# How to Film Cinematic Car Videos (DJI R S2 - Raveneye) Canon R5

you have to um come over here one more time um you're gonna you have to activate virtual joystick and when you do that you're gonna be able to uh enable it so you're gonna see this a thing over here with this thing you're gonna be able to actually move the camera whatever you want is just think about it like a joystick you know regular joystick it's the same thing you guys can see I'm controlling right now the camera from my phone create so many different movement with this now another option is if you come over here and you if you enable Fox mobile so what this that is wherever the phones move you can see how fast the response is it's amazing so this was actually one of the option that I
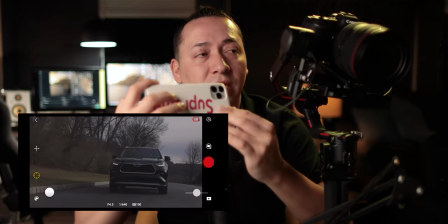used for some of the shots of
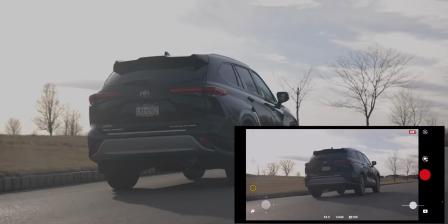the video and same thing if you want to presenter you just have to press this over here as far as
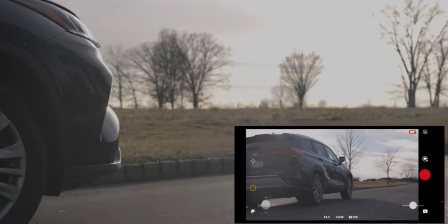the cameras I was always shooting with the Canon R5 I shot pretty
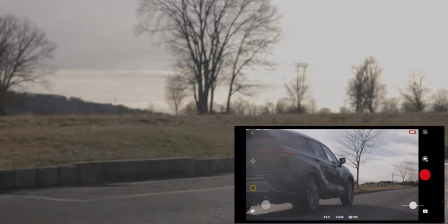much everything in 60 frames just to just to have that freedom you know imposed just to
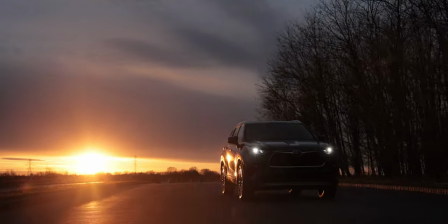be able to speed up or slow down some of the footage so everything was shot
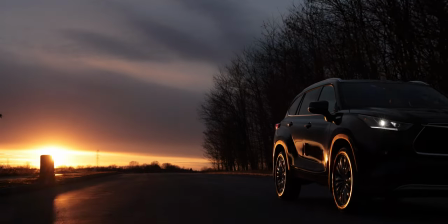with the R5 and with the Canon RF 28-70
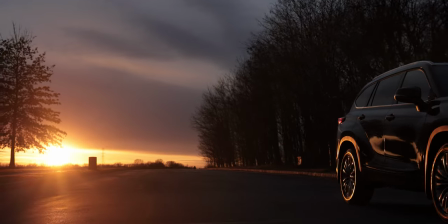2.0 that was the lens that I basically used for all the shots don't ask me who was driving but uh i actually had to
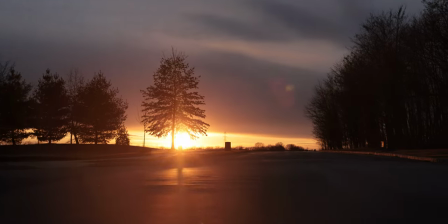do at some point i had to actually drive and control the
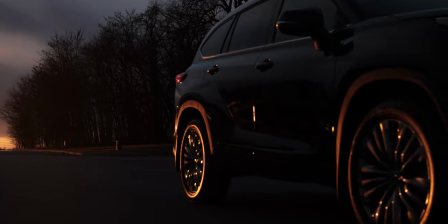camera at the same time that was really really tough so that's that's why i'm telling you
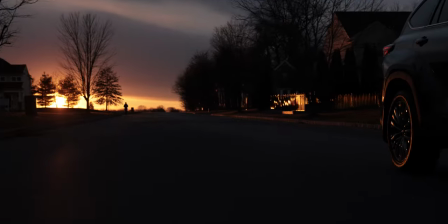that i had to do this by myself at the beginning of this shoot i wanted to actually go
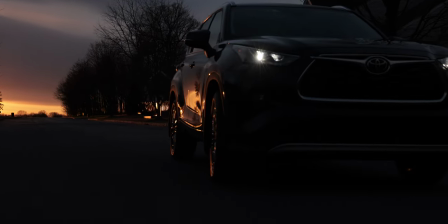to one of the car studios down
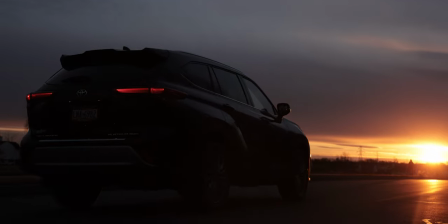in new jersey but unfortunately because of covid you they were closed
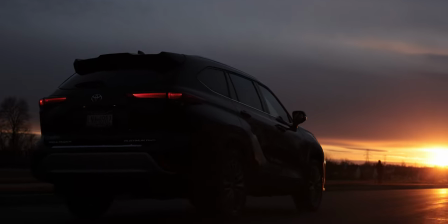so i was not able to actually book a you know a date for this shoot to
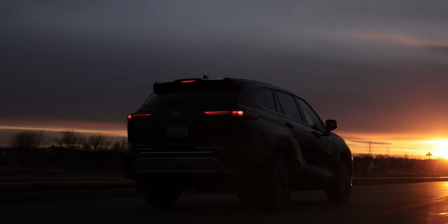bring the car to to the studio so i had to actually shoot everything
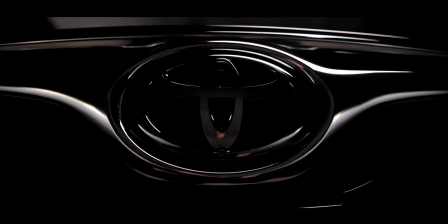as far as the interior shots as far as the video shots i had to
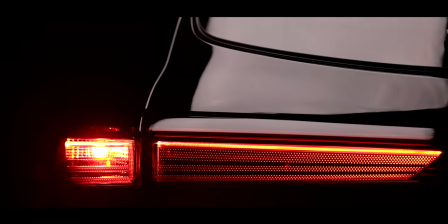actually do everything in my garage and you know a couple things to
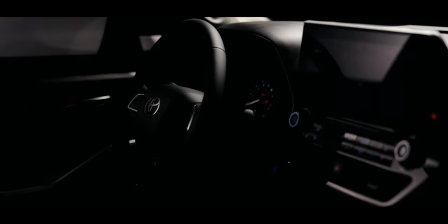keep in mind when you're shooting something like this uh you know in
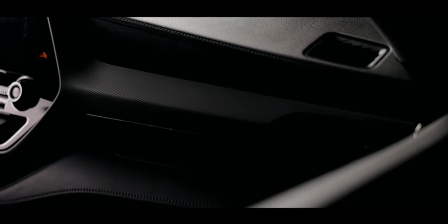a garage in a space like this uh like i mentioned before it's gonna be a little challenging for you so there's a couple things that i want to share with you guys you know for obvious reasons you know i was only able to get just one angle of the car um you know
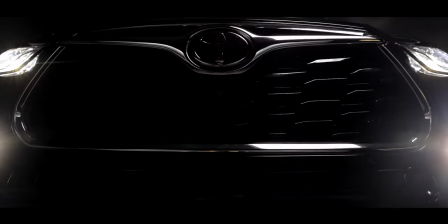i i was not able to actually place the car in a specific position that i wanted obviously i was not able to actually move the car uh as much as i wanted so i had to actually stick to one angle for this specific shot i had to shoot with the 40 millimeter canon
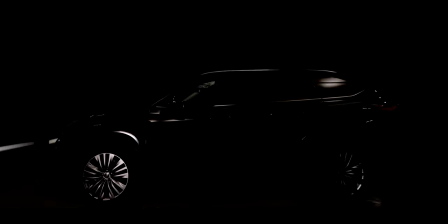40 millimeter 2.8 that's one of my favorite lenses so far
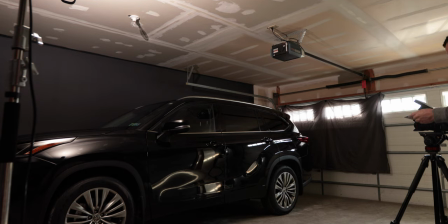from canon so with this lens i was able to actually have a full
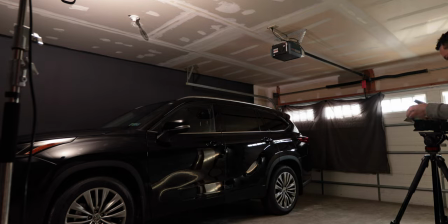view of the car a great frame which is what i was looking for now you guys can see here shooting with this lens since there is really really
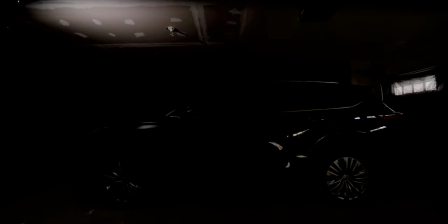a wide angle lens then you know it takes a lot from from
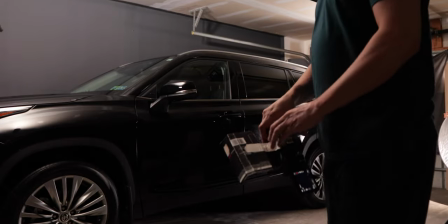the space and i put this paper on top in front of the lens just to
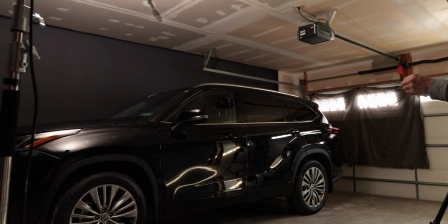cover the part of the ceiling that it was that it was
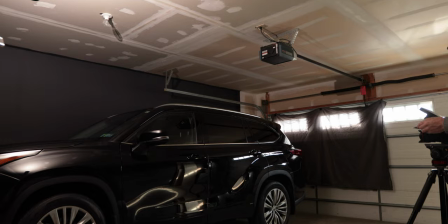showing in the frame so with this paper um you know i was able
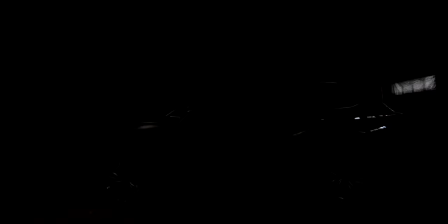to actually dark you know that ceiling and since the garage it is a dark you know it really it really worked out we could have removed this in post but i just didn't want it to do that i wanted to save you know a little time and doing this actually in camera the
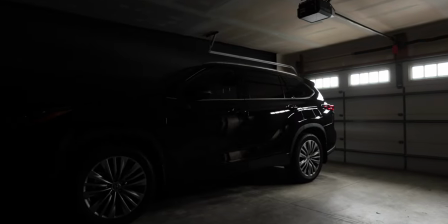second thing that i was gonna mention is uh you guys can see i was shooting during the day um and there was a lot of light coming in
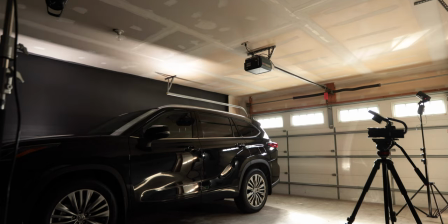from the uh you know from the windows at the at the door um so i have to actually block you know all the lighting that
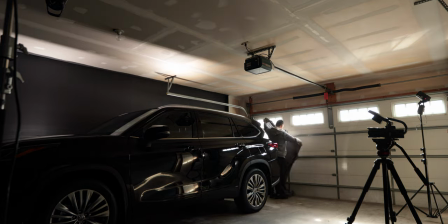was coming in uh just to avoid you know reflections on the car i didn't want
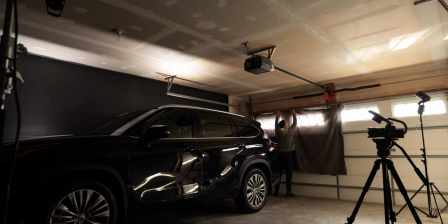to you know to have any harsh lighting and you know reflecting on the car you know creating that you know cheesy reflections you know when you're shooting something like this type of stuff you might want to go with more you know with soft instead of having reflections so
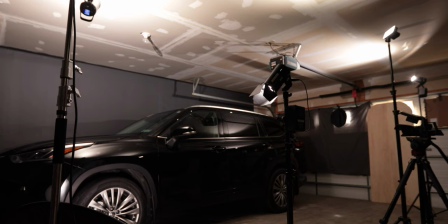pretty much all the lighting that i was using it was bouncing up the ceiling i had to use a lot of lighting for this guys you know there was
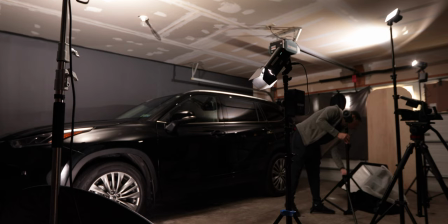a a black car but at the same time you know it's not like a i was shooting in a professional
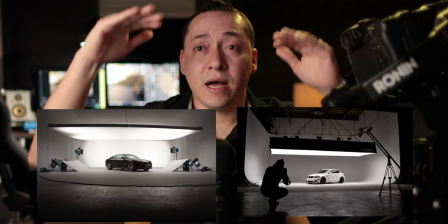car studio you know when you have those big soft bots on top of the car and that creates beautiful soft
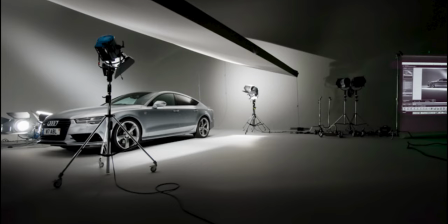lighting on the car you know so i was obviously working very you know limited with the style that i had so in order to make it work you know i had to actually use the ceiling I had to bounce all the lighting so I had to actually use a lot a lot of lighting
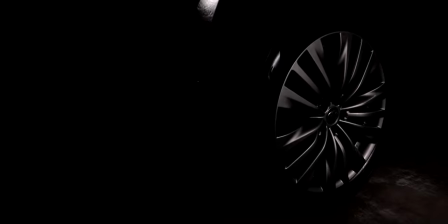pointing at the ceiling for this shot specifically you guys can see here for the tire shot I didn't want to use like I said before any direct lighting
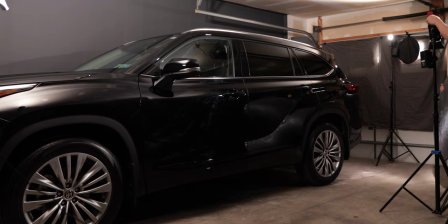at all so I decided to go with a reflector I was using this silver side of the reflector um you know a with this light pointing
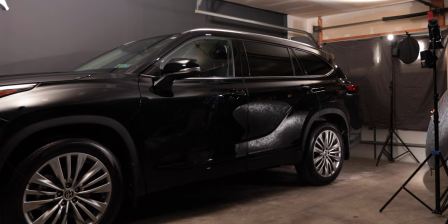to the reflector i was basically you know controlling the lighting pointing towards
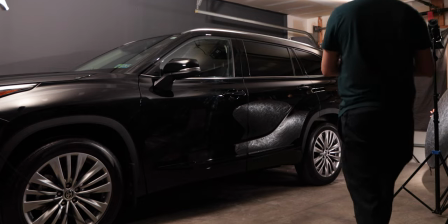um the tires so a with this a with this setup i
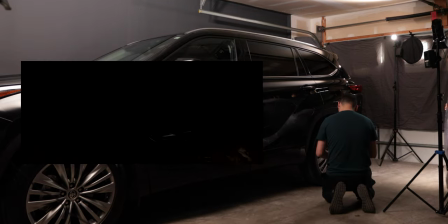was able to actually get that effect the interior shots i'm using the subs uh you guys can see here this
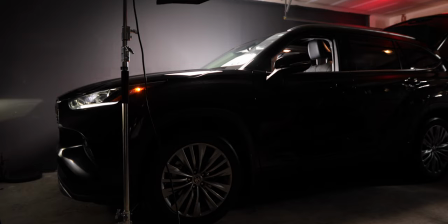is the goddess slcw but also on the driver's window
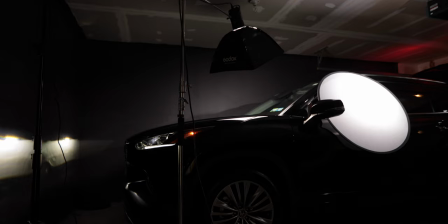i was able to attach a diffuser and i had
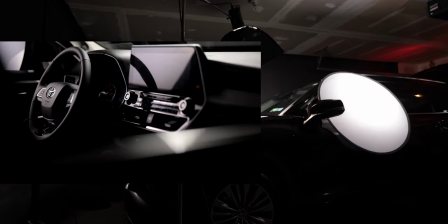a proxy light pointing in through the diffuser just to create you know a
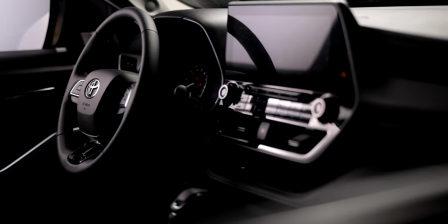more soft um you know when i was shooting on the other side i just switched the diffuser to the other door i had the camera on the opposite
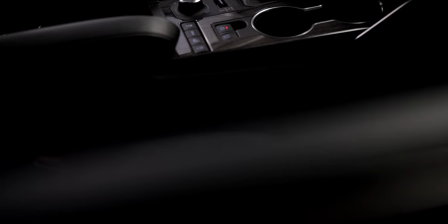side of the light as always you know just to create a more dramatic look uh by using this to lighting i was able to create
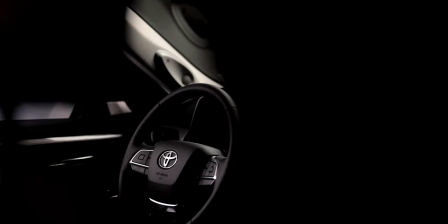a a backlight with the softbox but with
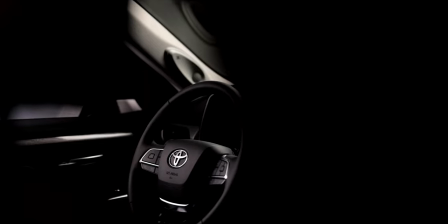the side with the light that i was placing on the side i was
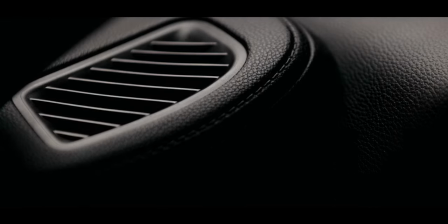able to use it as a key light and like i said before with this you get that
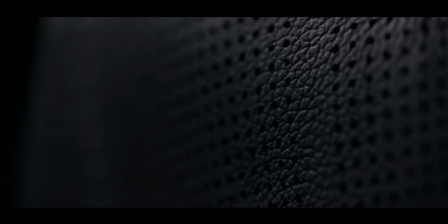beautiful ring of light that you guys can see on some of the details at some point with for this details i'm shooting with the 28 to
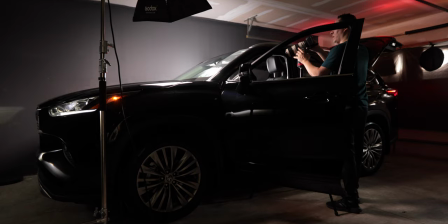70 pretty much all the details i'm shooting in 70 but at some point i'm switching to the 70 to 200 you know just to get more compression so i think i was shooting
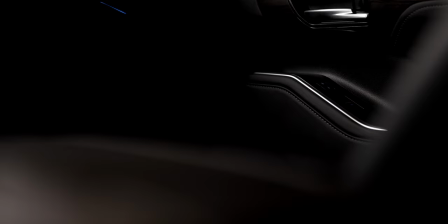around 135 or 150 so with this lens i